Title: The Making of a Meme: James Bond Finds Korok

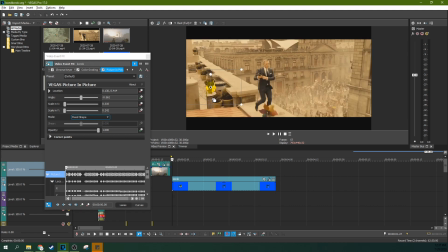So size-wise, that works. And then I also just made sure that his left leg, the right leg that we see, but his left leg stands kind of just about to the left of the pipe.
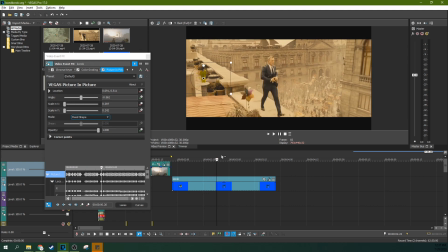So every single thing, I lined it up to where, as you can see, I wanted to make sure that his foot stays just about in that same spot.
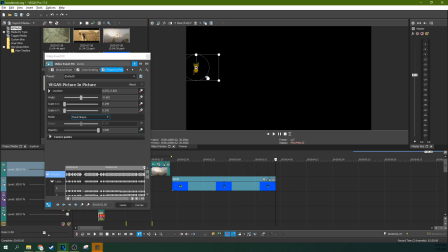That just took some trial and error from manual masking, but now since he gets smaller and stays in the same spot and the camera angle doesn't change drastically,
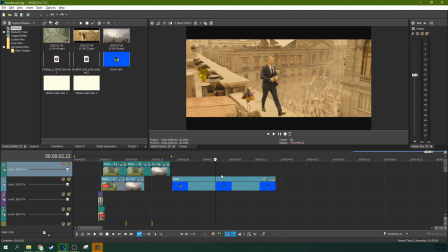it gives the illusion that the Korok is actually in that place in the photo.
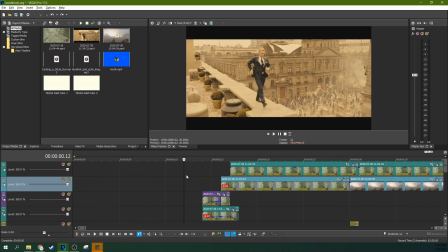So it's not perfect, but that is a little down and dirty meme I made in about two hours.
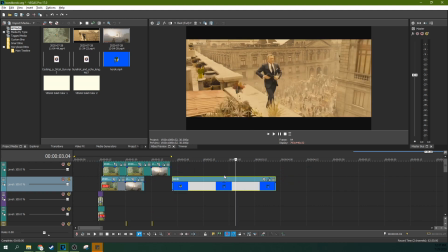And I was able to do that because one, this Korok was pre-made and that would have been the super time-consuming part and two because Vegas
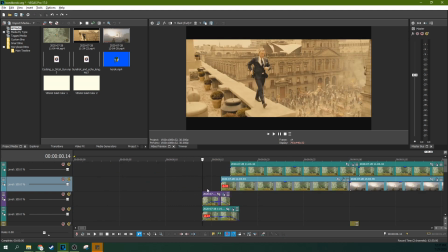is so smooth and simple oh oh yes and I wanted the balloons to rise up so I just used that same picture-in-picture effect I talked earlier and I made them see-through and I just took the same balloon animation I copied it and I moved it see-through and just kind of keyframe them up into position real
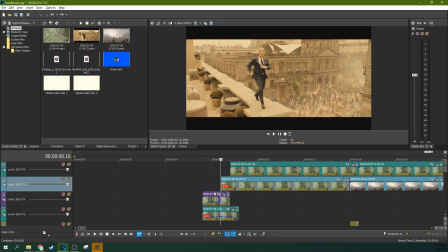fast so it's just a little blur to your eye ideally I would have added motion blur to this, not just making them see through, but again, with the time constraints, I knew this two-frame piece here wouldn't actually affect the piece unless you were arrowing through.
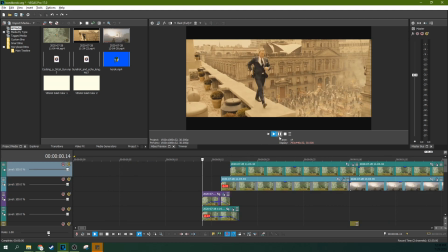If you're arrowing through, you can notice the issue. But if you're watching it, you can't see. There's a natural motion blur since it's so fast that it happens.
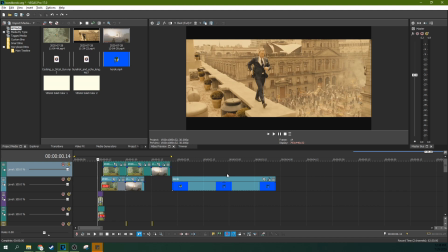So that is an explanation of James Bond shooting the Korok meme. So thank you guys for watching. I have more tutorials like this, but also more targeted tutorials and reviews about Vegas creative software and editing and video production so thank
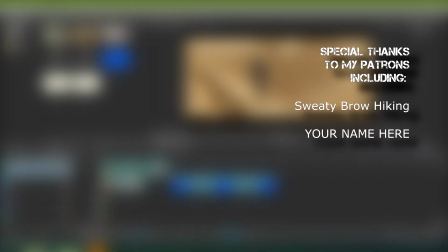you for watching check out my more tutorials my Udemy course all that jazz anything you buy through my affiliate links helps me out a ton thanks for watching I'll see you next time